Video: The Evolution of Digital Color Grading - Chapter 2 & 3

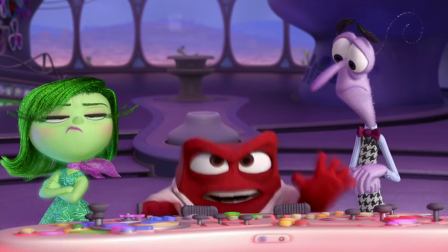[4:11]
In the world of emotions, colors are vivid and correlate different emotional states that are very similar to those seen in Plutchik's Wheel of Emotions.
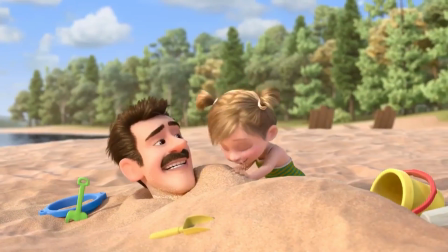[4:21]
Riley, the film's young protagonist, has had many sweet and fond memories as she is growing up.
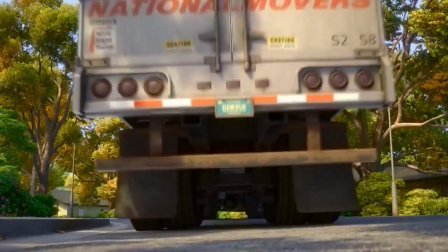[4:27]
As she and her family move from a small town to a bigger city, her social life is devastated.
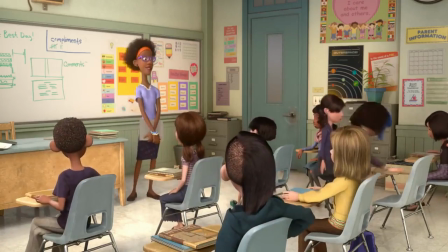[4:33]
Her positive attitude stems from her previous experiences,
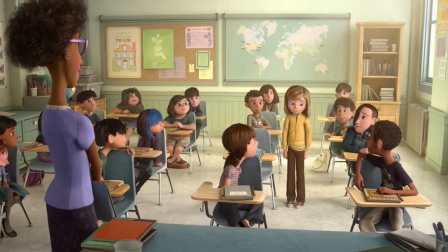[4:37]
but slowly the anxiety she gets from living in a big city and new environment make her withdrawn.
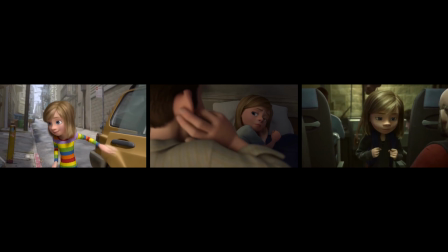[4:44]
Riley's clothes reflect the state of her mind, going from happy to melancholic.
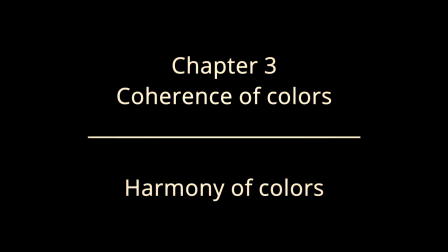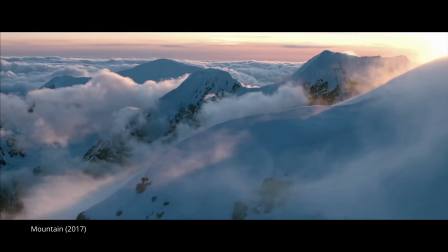[5:01]
colors around the world in countless different ways. It has a way of physically influencing us through emotions and decisions.
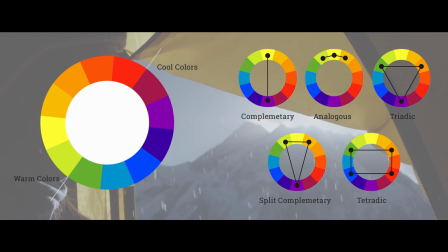[5:08]
Designing color harmonies started when it was noticed that some colors worked better together while others did not.
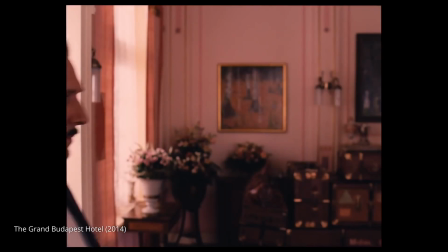[5:16]
One can play with familiar, beautiful harmonies, or intentionally break a safe pattern to cause contradiction and a sense of discomfort.
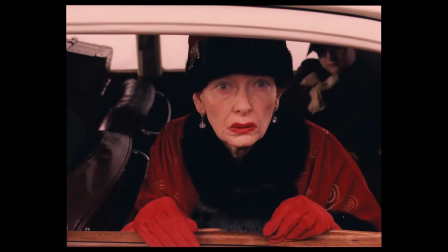[5:24]
In filmmaking, designing a color harmony should be started early in pre-production.
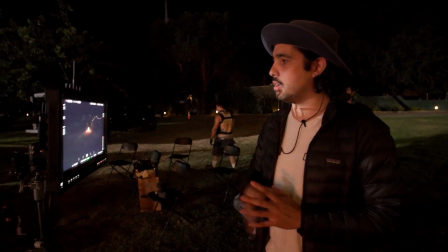[5:30]
Together with the help of producer and director, production designer identifies design style for sets, props, lighting, and costumes.
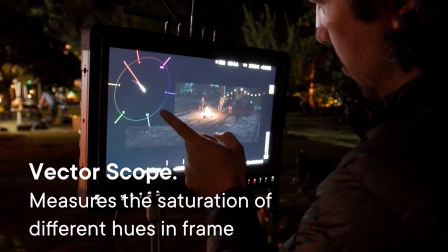[5:39]
Together with the DOP, director may monitor the video feed with a pre-selected gamma and color space.
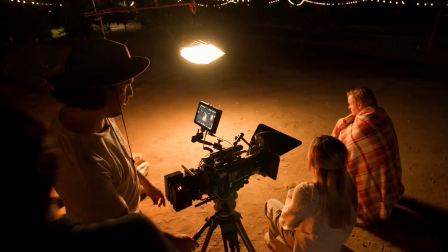[5:45]
This allows one to see the appropriate colors during the shoot, and it makes it easier for one to perceive the almost final image of a film on the set.
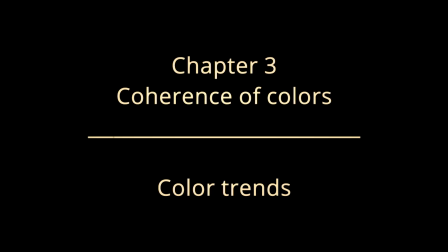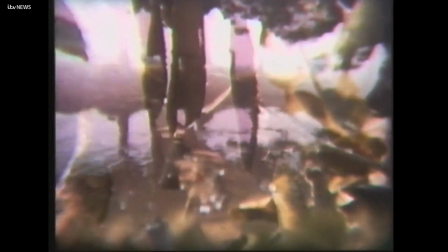[5:59]
Ultimately, everything we see on TV, films, advertising, or any other form of media has taken influence from somewhere else.
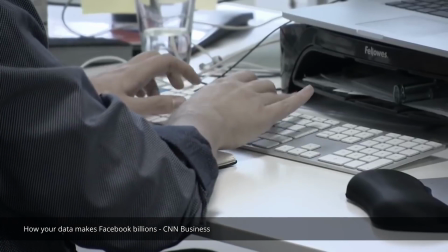[6:06]
Not only do the people that currently work in media adjust the appearance and development of colors,
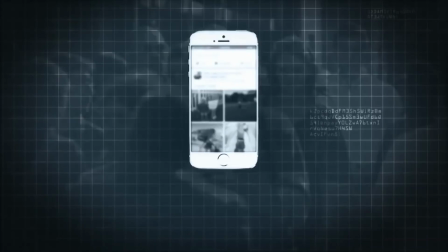[6:11]
but as well the consumers from which information and data may be collected define what holds in the future.
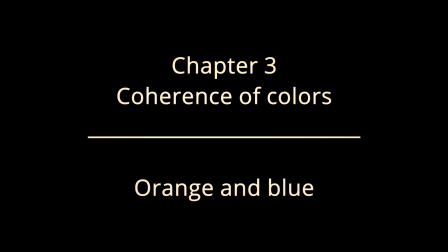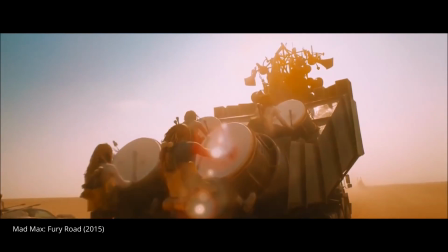[6:22]
This is Mad Max from 2015. The main plot focuses on a runaway attempt by a small group of people.
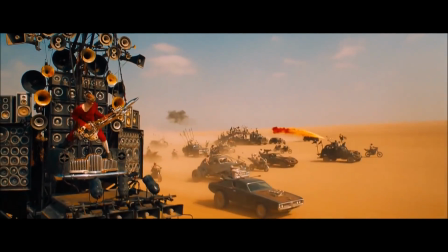[6:29]
The runaway is done with rusty vehicles on desert, with clear skies, dirty scene everywhere, explosions here and there, and of course there's a flamethrower guitarist.
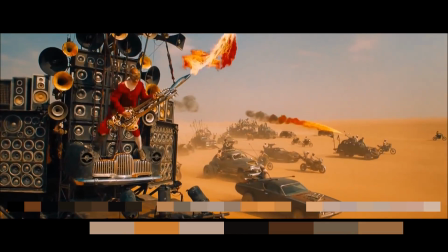[6:38]
See the color palette already?
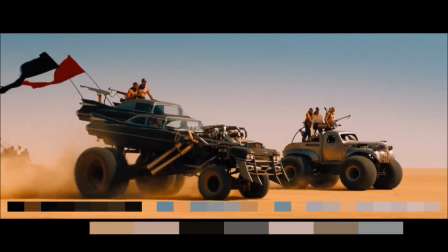[6:40]
In Academy Awards, Mad Max Fury Road won among several other awards the Best Costume Design and Production Design.
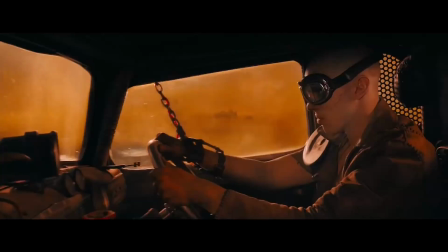[6:48]
It was also nominated as the Best Film of the Year. This complementary color scheme might be one of the most common and recognizable of all.
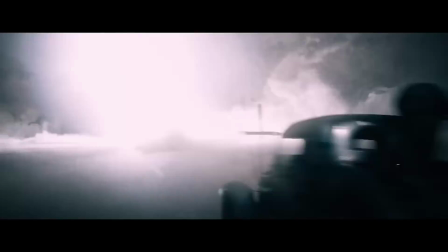[6:56]
These two colors are easy to cover in any film regardless of the genre,
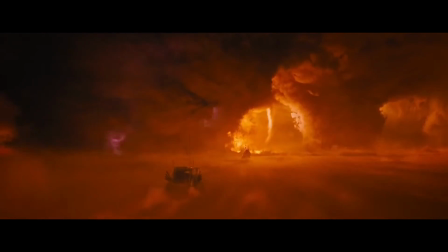[7:01]
but it is most often used in action films where orange is visible in skin, fire, and explosions.
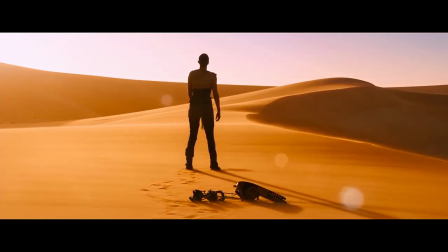[7:07]
Blue covers the sky, water, cold, and night. These two colors provide a nice stimulating combination and a contrast that is visually pleasing when done right.
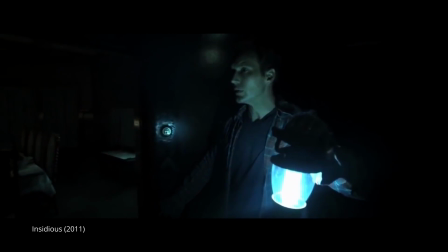[7:23]
The combination of green and blue is often used in horror movies and thrillers.
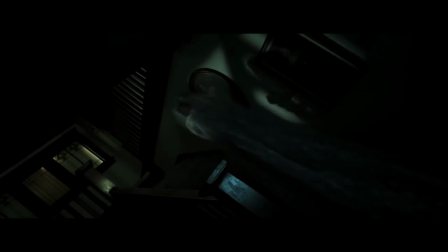[7:28]
It often gives an unpleasant and sometimes supernatural look. Blue may symbolize cold and is often mixed to shadows.
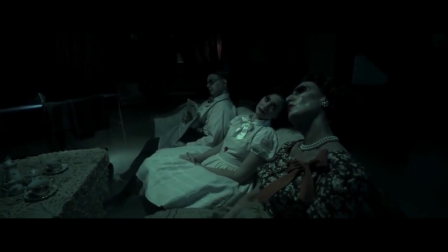[7:36]
Green gives an unpleasant color to the skin and gives the illusion of a nauseous feeling or an unpleasant situation.
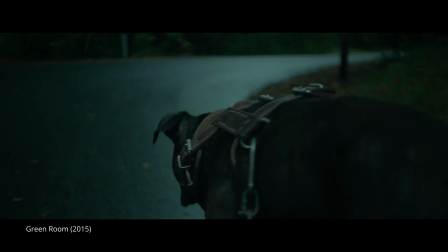[7:44]
As the name implies, the horror thriller Green Room uses green lighting every now and then.
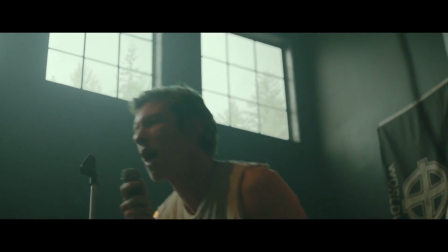[7:49]
It is to remind the viewer of the uncomfortable situation and the anxiety of the protagonists.
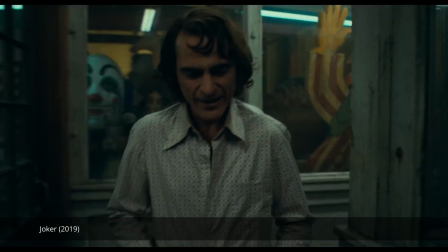[7:56]
A green tint is also often seen as something that makes especially the indoor shots look dirtier than they are.
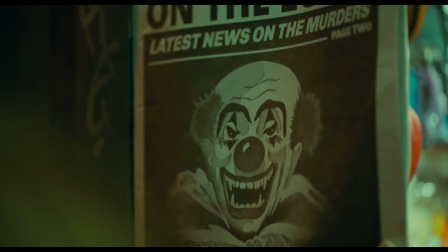[8:03]
In 2019 film Joker, green is surprisingly dominant hue in many scenes.